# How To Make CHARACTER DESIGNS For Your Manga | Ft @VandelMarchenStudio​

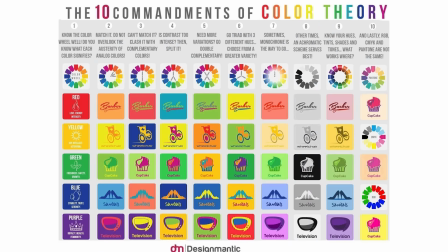The details of a character's personality often inform character designers on the visual attributes of a character.
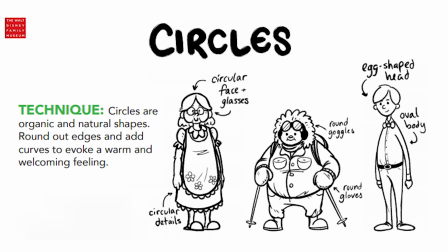Principles such as color theory, shape language, and general psychology all help visual artists create an effective character design.
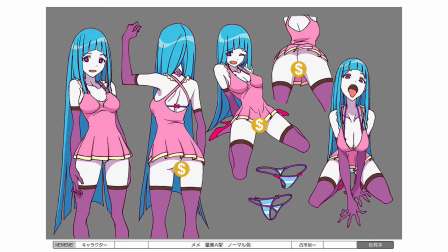Character design aims to make these characters engaging, visually stimulating, and memorable. So what I think makes good character designs is a lot of things.
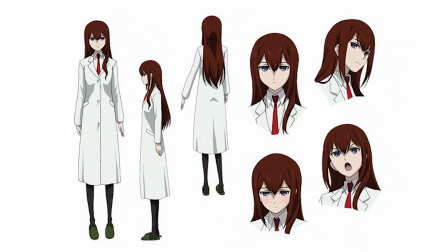I think that it has to be impactful, it has to be unique, and it gives you that sense of idea of who that character is.
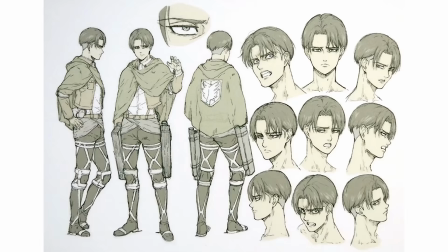And again, seeing what kind of person that they might be in the design that's made.
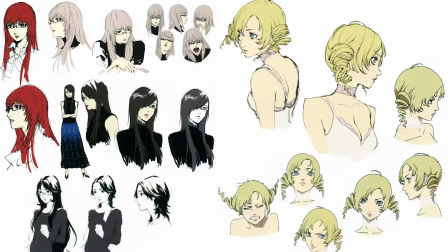It's really to get an idea of the character's character.
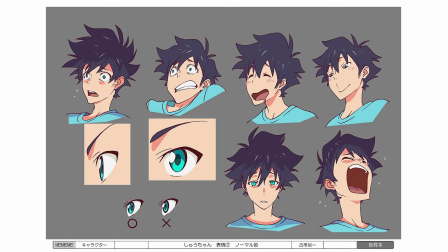But also, it depends on the context of the story and how that relates to the context of the design.
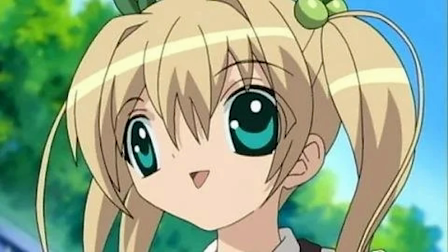And to contrast that with bad design, I think bad design feels purposeless, like there's a lack of meaning,
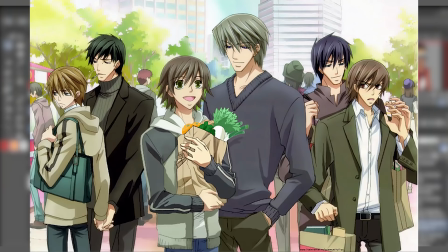the character's design doesn't stand out or even feel unique to them or even the viewer. you
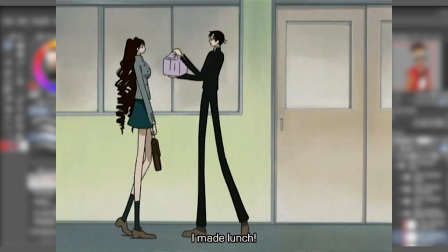don't really get to understand the subtext to the character because you don't really get to see their personality
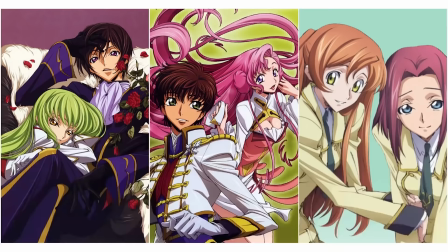represented in their design. However, there are some instances where you can have designs that are meant to be the opposite of what was intended to be, so you can subvert the reader's expectations. So it's varied in what makes design good or bad, but I think it comes down to intent.
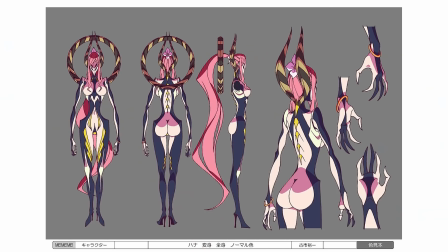What did you want your character's design to do, or what kind of impact did you want it to have on the reader or even the character itself?
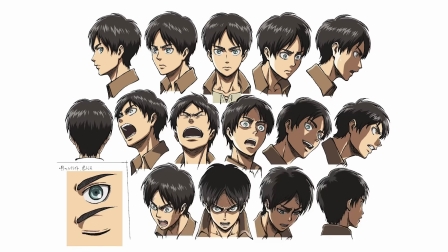Good character design is all about clarity. Your character should appear distinct no matter how we see the character.
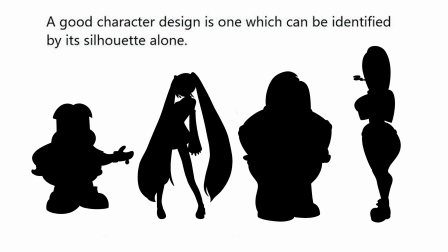Three components that make up good character design are silhouette, palette, and exaggeration.
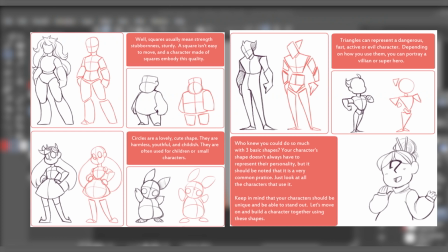A sign of good character design is a character being recognizable solely from their silhouette. When creating a distinct character silhouette, it is important to have a solid understanding of shape language.
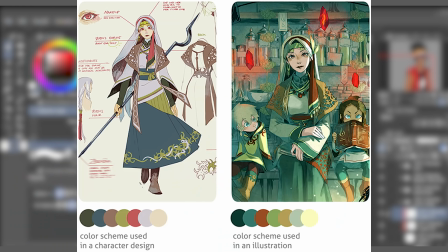Palette refers to a character designer's use of color. You should be selecting your colors carefully and with intent.
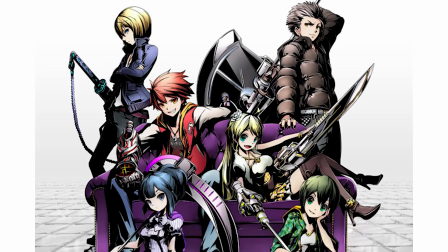A character with no color hierarchy or balance will end up distracting the audience rather than engaging them.
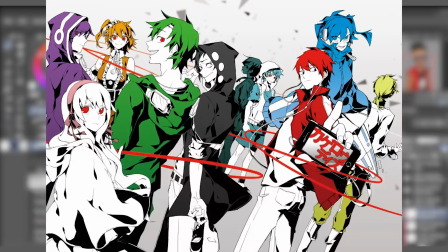It is important to try and use one color as the dominant color of the character and minimally using other colors to complement that color.
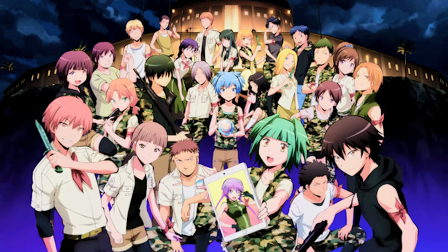Try to use colors that support each other rather than compete.
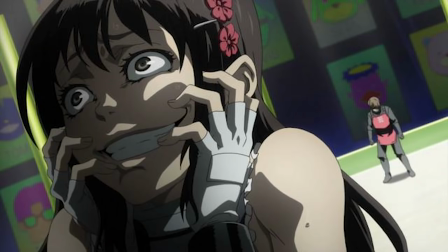Exaggeration utilizes specific characteristics to purposely bring out emotional and psychological responses from an audience to a character.
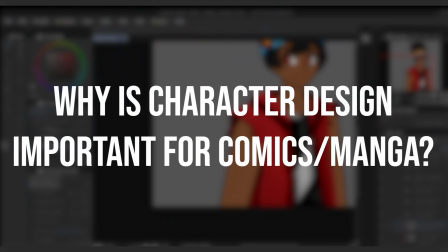These exaggerated features can be the difference between an audience perceiving a character as heroic or menacing. I think also character design is super important because people love how cool a character looks and how unique they are.
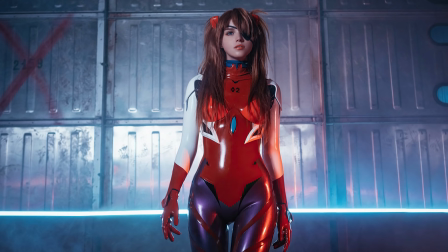They even have polls on, you know, your favorite characters, and people will even cosplay and draw fan art of a character just on their looks alone.
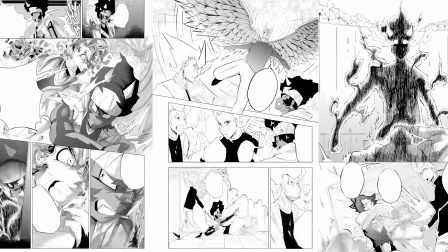And it can really elevate how interested someone is in your world and in your story, because the characters,
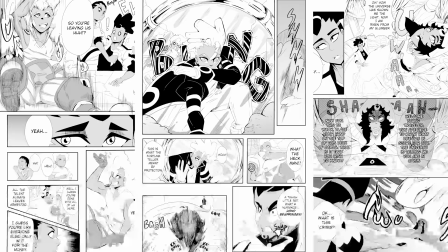always the characters that are in your story, are very important.
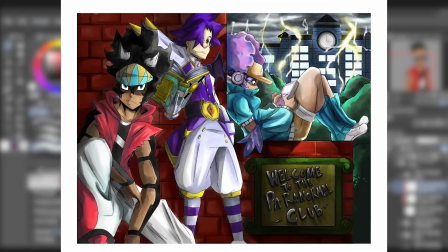And once the reader has established a connection with them, the sky is really the limit at that point.
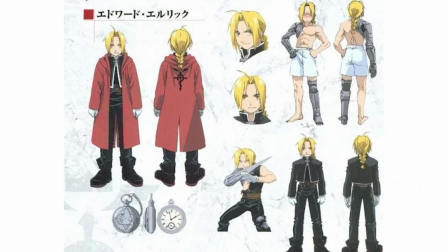Edward from Full Metal Alchemist is really one of my favorite designs.
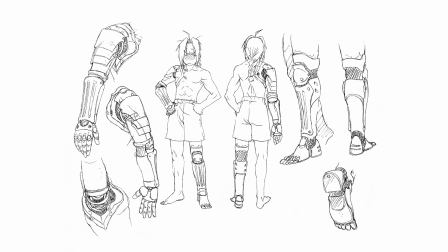I love the way his arms are emblematic of the story and what he's went through,
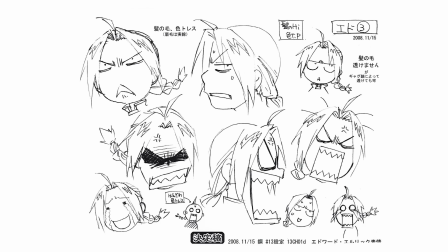and it shows through and goes through the whole philosophy of the circular motion of the manga and anime.
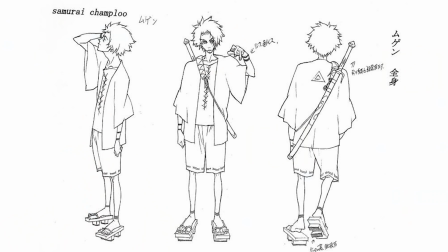It's just perfect. I really love Mugen from Samurai Champloo. I just feel everything about his character design just shows who he is, shows that badass side of him.
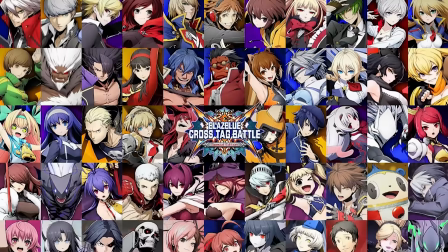I just really like that about him. In terms of video games, I really enjoy all of the character designs from the Guilty Gear and BlazBlue franchise.
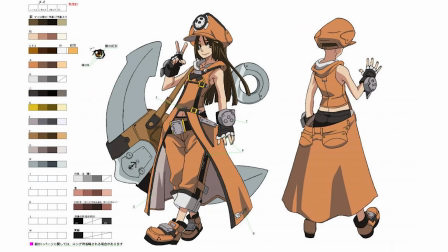I find that they're so unique, and really their designs fit their personalities, and it's just something that is awesomely amazing.
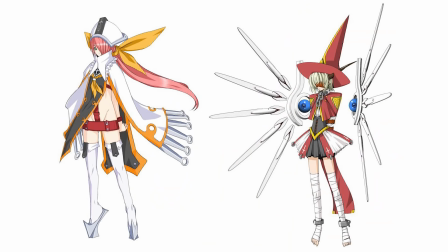Like, you should just check them out.
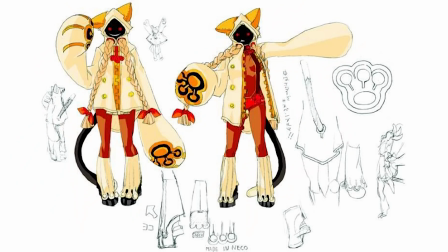They all have like a philosophy through line with all of their designs, and but they're also emblematic of the characters, which just makes them fit, each one of them.
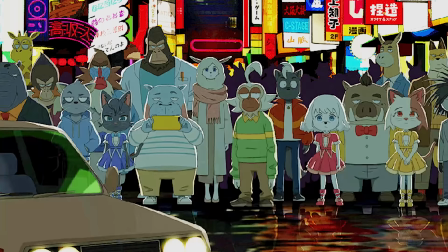Beastars and Odd Taxi are the first two series that come to my mind when I think of good character design in anime and manga.
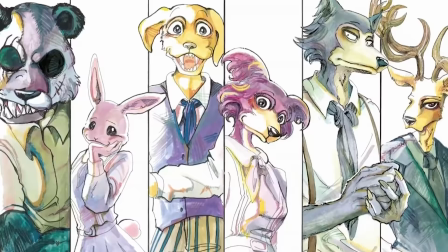Both series feature a cast of characters with animal-like appearances. The intention behind why these characters are animals is really well thought out and visually stimulating.
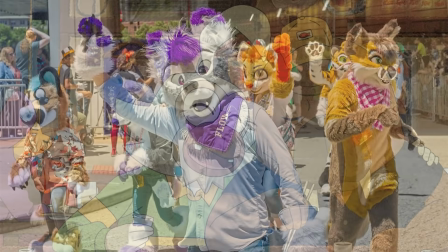As we learn more about the characters from both series, it becomes more apparent why each character's personality and experiences is represented by a specific animal species.
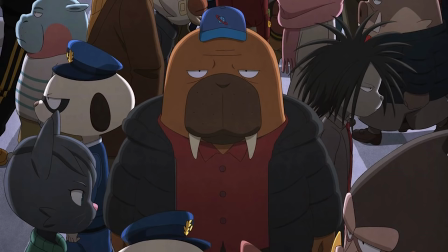At first glance, both series may look like they are made for furries, but in reality, they are very thought-provoking stories with meaningful, unique, and effective character design. Alright, so one of the first ways that I love to design characters is research.